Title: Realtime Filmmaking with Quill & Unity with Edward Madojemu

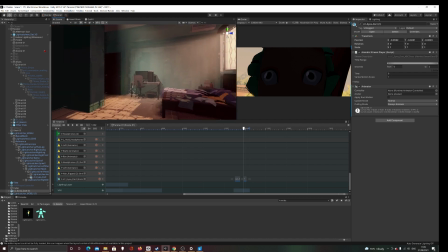It's like you have to, for example, you can see it most clearly earlier when she's falling to her,
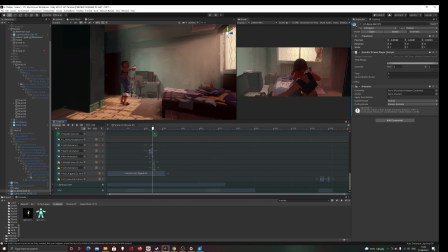when she's going to her chair. These are two separate animations completely. They're just, I kind of referenced as closely as I could in Quill to make it match, but even then it wasn't perfect, So they're two separate things. And at what point do you swap?
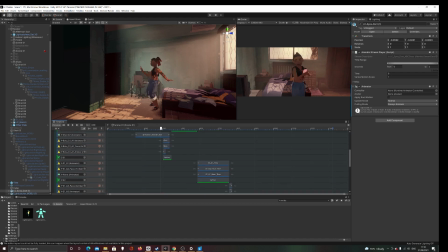Which frame is where you swap? Let me find it. It's usually defined by the cut point on this. I see. So it's so things like that. Oh wow, it's pretty good though.
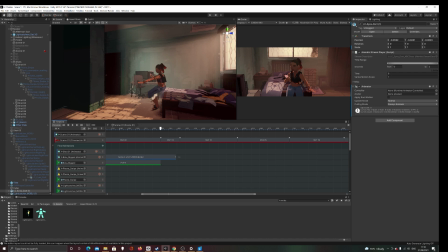It works. I feel like once you have an organic, natural cut, or I find it's not just a matter of cutting, but it's also where. What the character is doing when you cut, because by this point in time, totally. I feel like the audience is expecting a change in composition because it's been such a long shot.
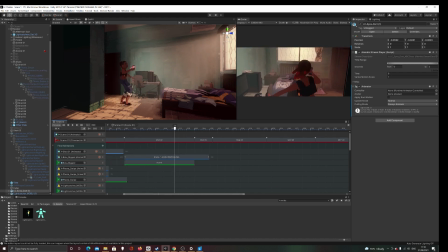Yeah, but it's also you're cutting in a fast motion, right? So you get away with a lot of if it's not perfect, it's just like SXVA transitions, right? From idle to punch or something. Totally.
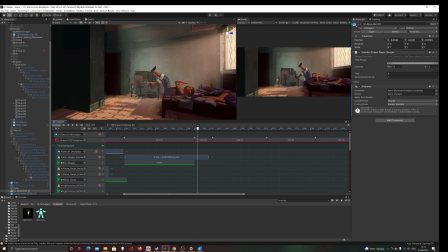If you cut in a fast motion, you don't notice I don't see it, even if in one shot you can't see it. You can't. Yeah, it's pretty good as it is. It doesn't look too bad in terms of the transition.
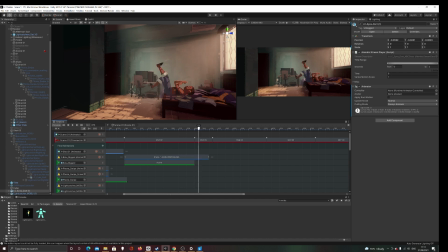So if I didn't know, I wouldn't notice anything. Yeah, and that is not to say that you can't.
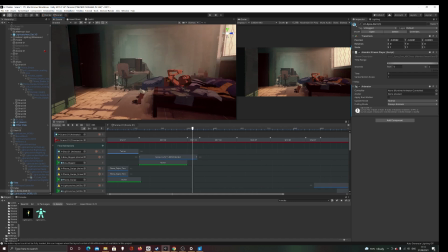You can totally use this whole. So I don't want to get the misconception that you can't do this whole project with Quill stuff. You can, and it will play back smoothly, probably even more coherently, because there's essentially two animation styles here. There's even things you can do to if you're using mocap,
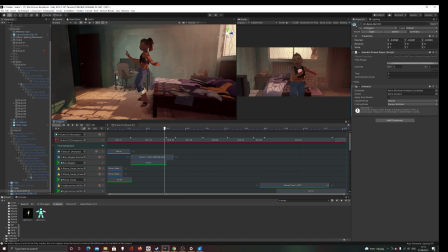you can do things to lower the frame rate of the mocap. So it's more in line with what you do in Quill, but I ended up just keeping it separate because I kind of like I'm a big fan of showing your your imperfections.
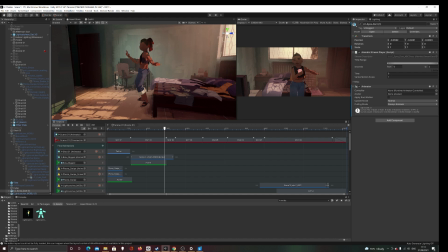I'm a big fan of I know to me I like it's like stop motion, on what's it called? There's some Wes Anderson films where the characters have fur and you can kind of see the fingerprints of the animators as they're talking on the fur, because they can't really control how the fur is going to react. Only.
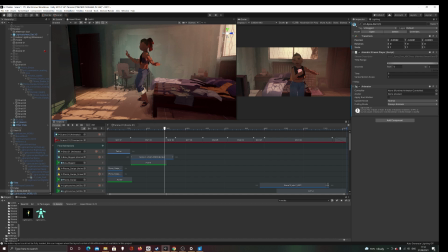So I just thought let me keep it in, because also there's this nice play of reality, and there's moments where I want it to feel very cartoony, and there's moments where I want it to feel real. It's a recurring motif in the film. I can't show you here because it's not the whole film,
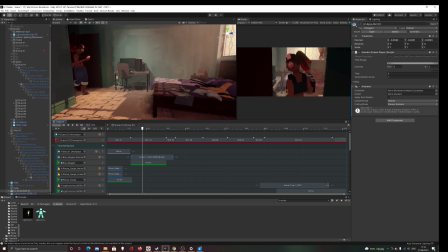but every time there's one of these shots where the camera is kind of following her, like a track shot like this, it's kind of it's almost like the film keeps checking in with these track shots to see where her mental state is. So it becomes more and more like gritty with each time you see this kind of shot.
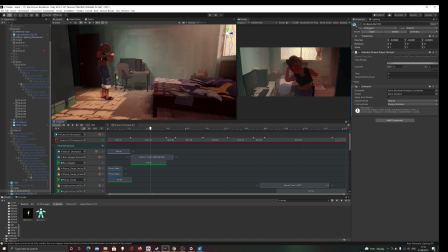And to me, I found the realism of the shot helps bring that out a lot, because the actress really, like, all of those nuances that she can get that will take me hours to get, myself frame by frame, it gives it a certain life that it wouldn't otherwise have.
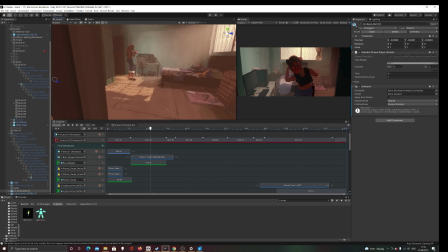Because this project is, apart from this creature, of course, the project is very grounded. It's all inside one room.
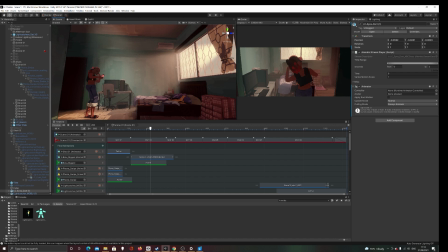So I find having that element actually works in the favor of this project, and not only just saves me time as like an entire production team,
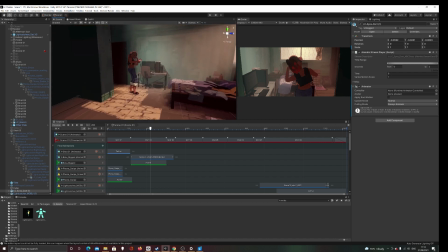but also adds like to the narrative and themes. So yeah. The final product is a 2D output, right? Just what we see on the right side. Yeah. And question: where can we see the film? Is it doing the festival rounds right now, or?
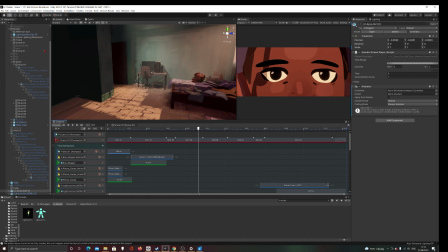Yeah, so it's at the end of starting September, late September. I forgot the exact date, September 22 till like the first week of October, but it will be screening at the Ottawa International Animation Festival.
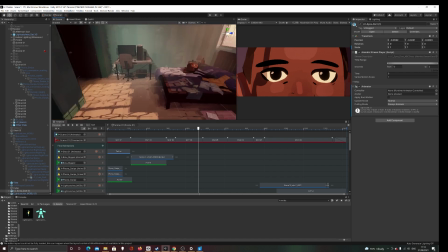Oh, nice! Thanks. Yeah, it's awesome. Part of the student competition. Congrats! So. Yeah. Thank you. Yeah, I'm excited for you guys to see. If you don't check it there, I will probably release it afterwards online.
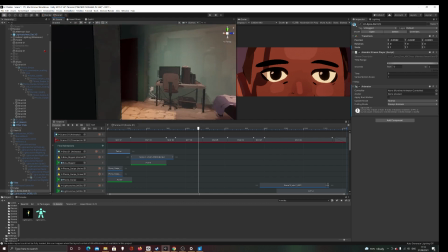Yes, really please do so. Because I've also released, like, I really want people to get there. To me, I do a lot of my projects are kind of experiments.